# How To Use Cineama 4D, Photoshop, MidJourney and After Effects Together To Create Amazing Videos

Hello, Paul here, and I'm excited to share with you the process of making this piece of art.
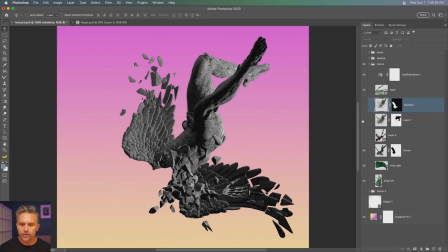11s
Here I am in Photoshop, and all these layers are just renders. I actually rendered this stuff out in Cinema 40.
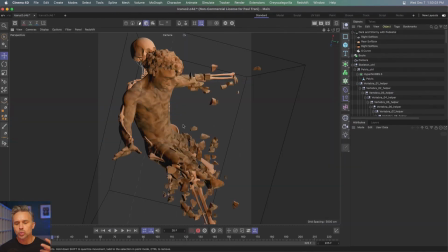17s
You got the wings, got these exploding rocks and statues revealing the skull.
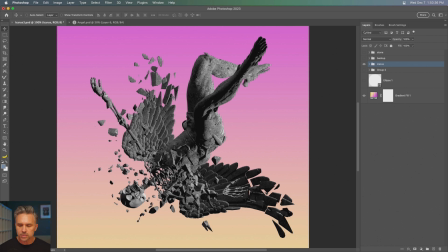22s
You can see all the renderings right here. And I'll also use like mid-journey for inspiration, right?
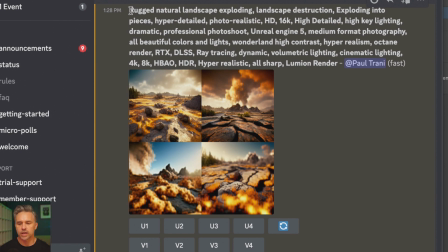31s
Which is new to me, but essentially I just did a rugged natural landscape exploding. Since I already had the concept, I kind of wanted to see sort of like what AI would do with just what I was designing.
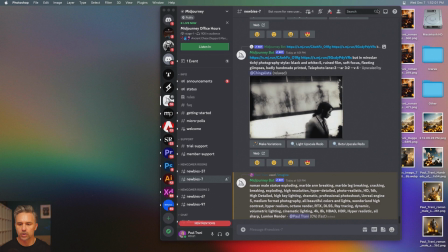44s
So I kind of ended up with that, some grounds exploding and just all these like cool environments ultimately, right?
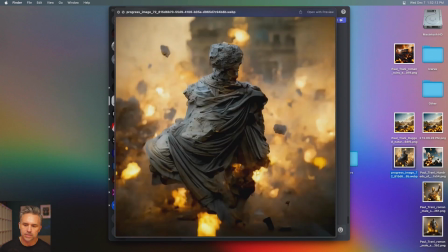52s
So I was into those, a couple of cool pieces that I could maybe use, and I just kind of use that for inspiration, really.
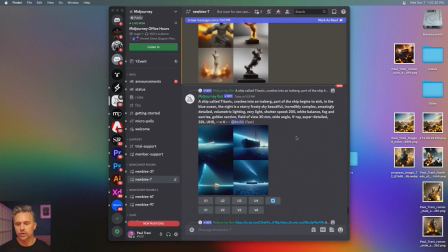60s
It's kind of with that in mind, running my own prompts from there,
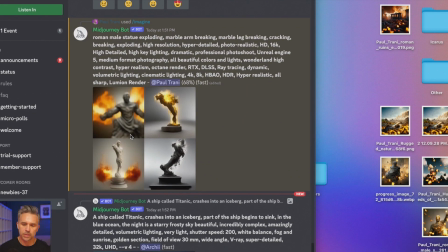65s
I'll go ahead and start to use some of those pieces and some of the renders.
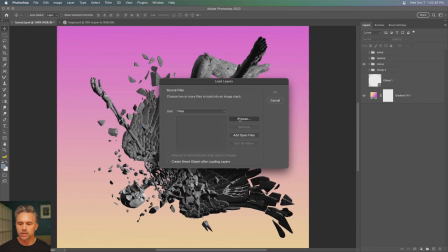71s
And really, it's all about browsing, grabbing those assets,
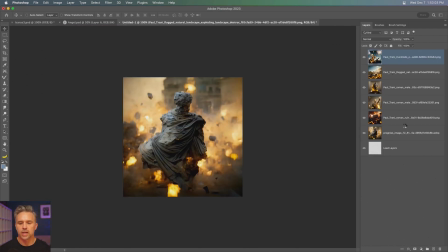74s
just using the script that loads everything into layers and kind of go through those, maybe using those as a background.
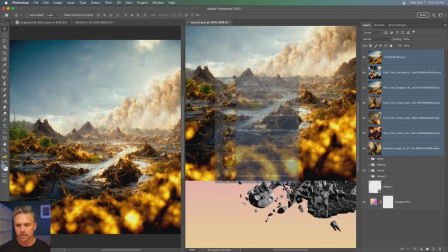81s
Kind of really didn't have a background at the time. So dropping them back there.
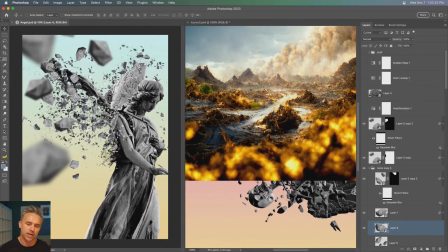86s
I also have this piece of art. I already had exploding rocks. So let's use that design that I created and bring all those rocks over.
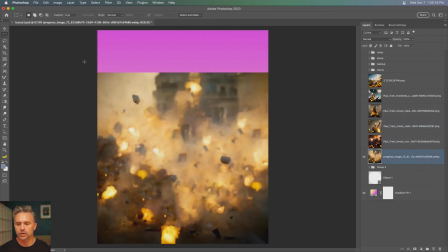94s
Pulling from AI, maybe using one of those as a background. I'm not sure, but I just liked that whole concept.
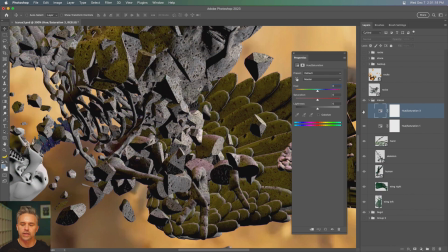101s
Now it's just a matter of matching that content, making sure it fits that environment, giving at that yellow gold glow, painting accordingly with brush,
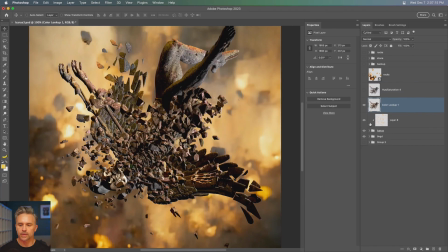111s
right, tweaking the color using adjustment layers, just kind of cutting up all these renders and piecing everything together,
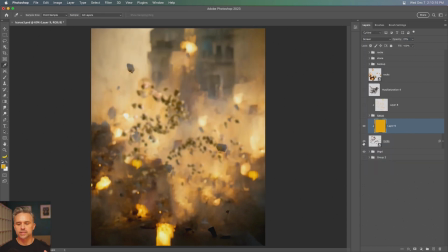117s
and then creating that nice depth of field that I saw, right?
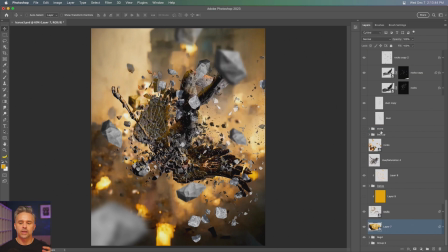121s
So using those rocks, spacing them out, colorizing them, making it all feel like it's within one space. And it's just a lot of cleanup, mainly in Photoshop, you know, grabbing what works and just a lot of that manual labor.
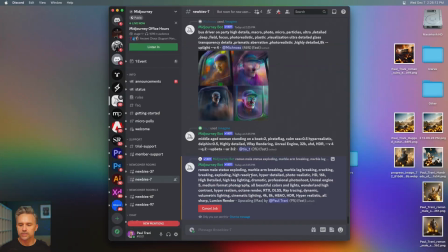136s
Ultimately, I just liked these rocks and didn't really end up using a whole lot from AI, just some stuff in the background.
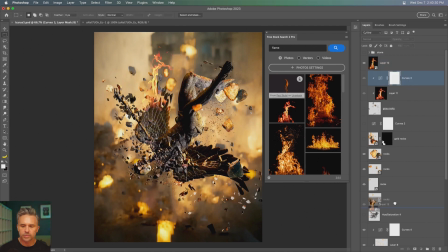143s
I'll add some flames, just playing with a blend mode.
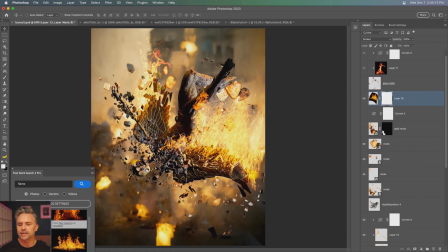146s
Typically, usually using screen, we'll get rid of black, but still keep all the color and just get this cool glow.
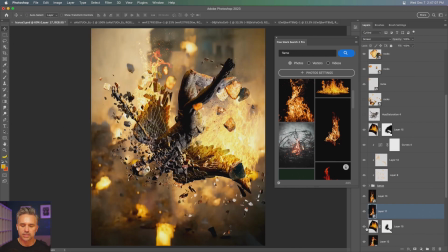153s
And really, ultimately, I'm making just like a still image. And that's what I have here.
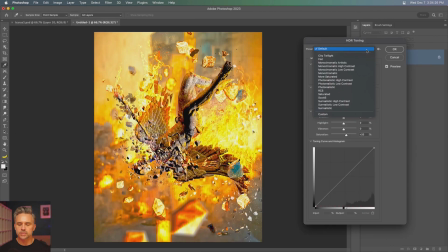158s
I will play with color lookup tables just to see if I get a cool look out of it.
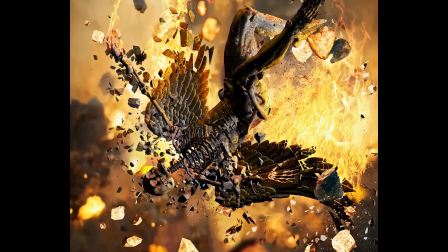164s
I'm kind of into it with something like this. And since this design has so much motion with it already, I decided to take it into After Effects.
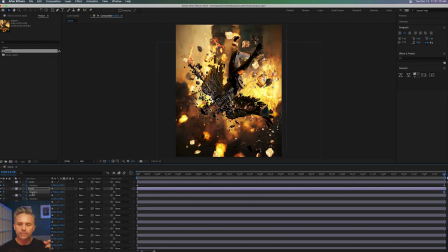172s
So sort of smashing the main layers together, simplifying that PSD, bringing it into After Effects,
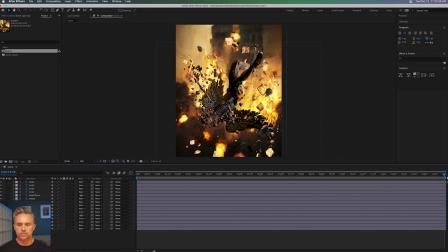178s
everything on its own layer, and then just playing with the position. So it's 15 second animation, adding the position keyframe at the beginning, adding one at the end, right, and moving everything down at a different rate. Everything that's closer to you is going to move faster.
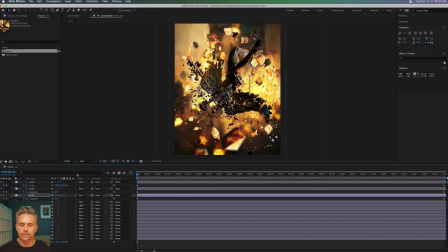194s
If it's further away, it's moving slower. And that's how I'd start to composite that together.
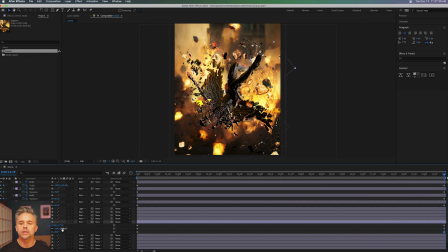200s
And let's make sure some of these rocks twirl and move in interesting ways.
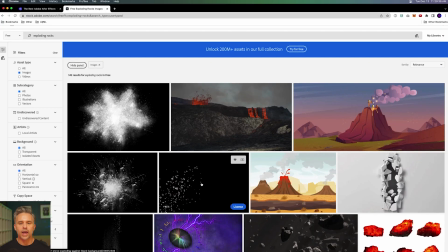205s
I decided to also have some flames animated.
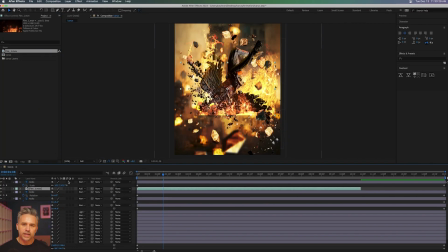208s
So I went out to Adobe Stock, I found some cool flames that I could use and by the way, those are free flames.
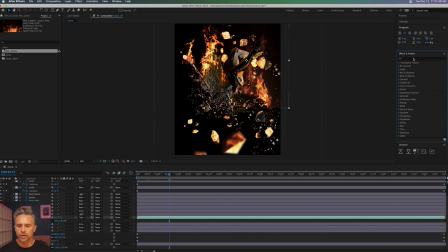214s
So drop those in there, set the same layer blend mode, set that to screen, replace the flames that were in there earlier and let them do their thing.
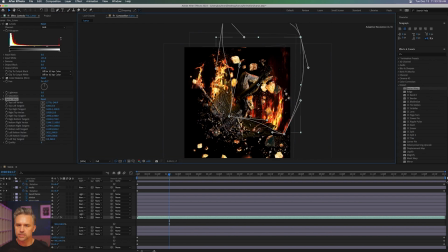223s
Slow it down, slow down the video footage since it is kind of in slow motion and I want it to match and bending that using the Bezier warp filter.
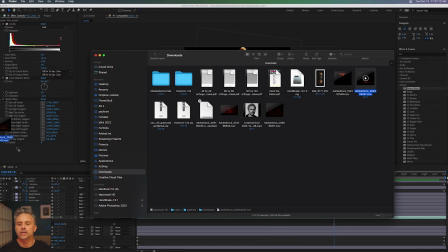235s
Then I'll grab some just specks of dust and some embers falling as well, dropping those in there, still changing the blend mode to maybe screen,
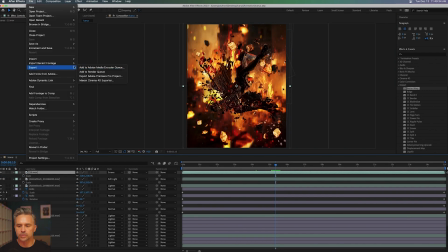245s
using some of that just adds a lot of depth to it and we'll go ahead and render it out and there is our final.
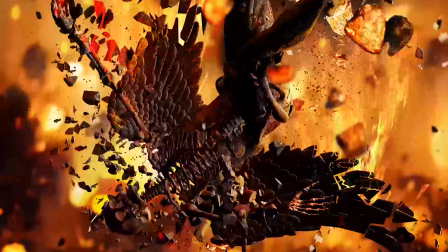252s
Hopefully you appreciated this behind the scenes.